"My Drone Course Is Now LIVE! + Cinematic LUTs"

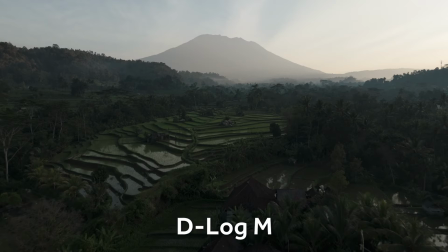Now this is designed to give the video a colder feel to it and it also focuses on making some of the other colors stand out whilst giving that footage a sort of cool morning feel to it and next up is going to be my signature look now this works really well on basically
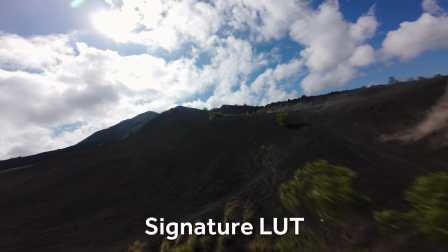any footage and just gives the video a nice cinematic look that you can basically just apply to any clip whatever the situation so after that we have my
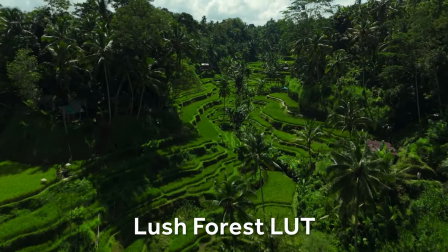lush forests lut now this brings any forest scene to life by balancing rich greens with the rest of the forest foliage and as the name
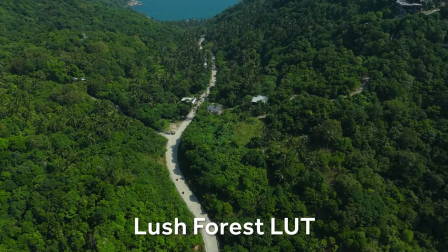suggests it works really good in forest clips with lots of greenery in them and then similar to that we also have emerald gold.
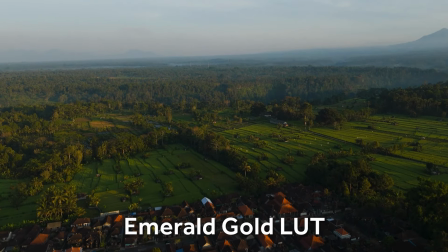Now this one is also tuned to work some magic into the greens by giving them a touch of gold whilst again also
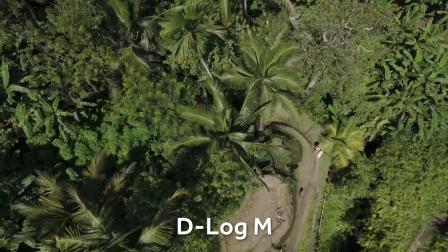balancing and elevating some other complementary colors in the scene to make a really nice cinematic look.
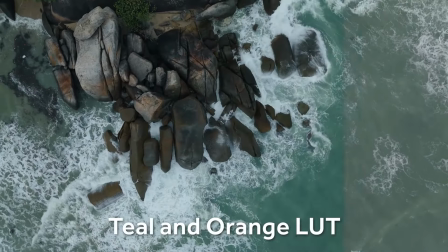And then next up we have my teal and orange LUT. Now teal and orange is a widely used color grade and this is my own personal version that
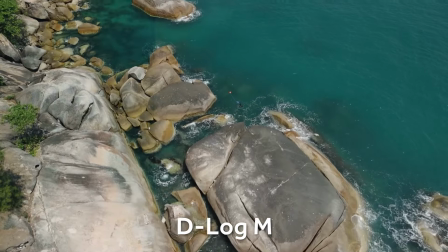I've been refining over the years to work well with drone and also other camera footage.
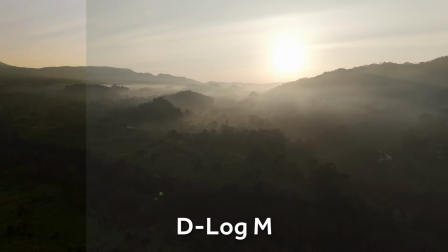So after that we have Sapphire. Now this is a very special look that works really nicely in certain applications.
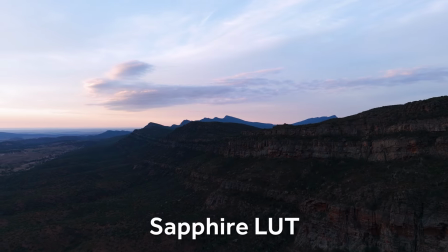Now just look at how it transforms this mountainscape.
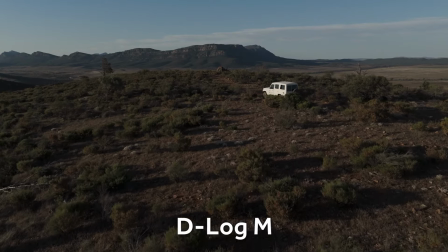Now it's a very nice look that isn't overdone as I feel is normally the case with a lot of LUTs.
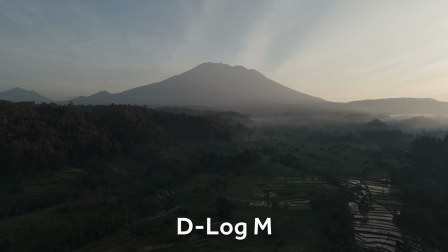And the last but by no means least is Honeydew. I designed this look to work especially well with sunrise and sunset footage.
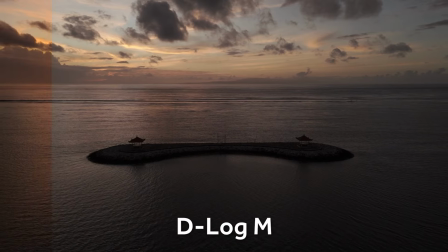It's a beautiful look that when paired with the right clips looks absolutely astonishing. You see just how good do those LUTs look honestly I'm so happy with the end result I put a lot of time into them some of those LUTs have actually been in development for a couple of years now as I've been fine-tuning them and tweaking them as I go along and I just wanted to make sure that you could get the absolute best possible product when I finally came to releasing them so they're now ready to go now along with that I've also actually been doing a few other things along the way in the last sort of four months along with the course. Now the main thing here was I entered the DJI Academy competition. Now basically what I had to do here was create some tutorials, articles and I basically just had to make a load of content for the DJI Academy. Now because I placed really highly I came second overall. I was actually awarded with a DJI Academy accredited creator accreditation. So basically I'm one of only three DJI Academy accredited creators currently in the world which is quite an accolade and I'm pretty sure I'm actually the only one that's outside of China.
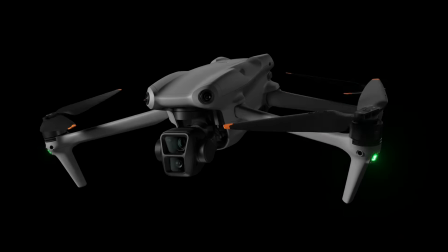So because I came second I also actually won a DJI Air 3 as my prize not an Air 3S an Air 3 and it's currently stuck
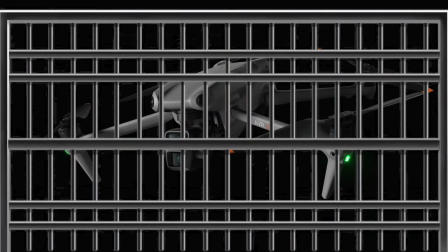in customs jail in Thailand whilst trying to make its way to me so fingers crossed it's going to make its way through soon but uh we'll wait and see and uh yeah I'm looking forward to getting that out and making some content with it while the flies attack me in my ears so that was also an awful lot of work I actually ended up creating something like 80 new pieces of content for that which is absolutely crazy so I've been very very busy over the last four months but this now means that basically because this is all done and this is now live that I will be coming back to YouTube again starting next week now I'm really excited to get back and I've got some awesome ideas that are going to come and yeah so next week's video is going to be something really special basically just to announce my return so yeah I've actually now come to Thailand I'm in the north of Thailand in the Chiang Mai area and registering my drones and all that stuff has been a little bit of a nightmare but I'm kind of getting there now we're almost at the end of all that stuff so uh yeah if you made it this far you deserve to get the discount code so the discount code for 10% off in the first 72 hours is going to be early bird 10 so you can find the link in the description which is going to take you to the course so you can go and sign up use that discount load discount code and save yourself a bit of money along the way so yeah go and check out the course the luts are also going to all be linked down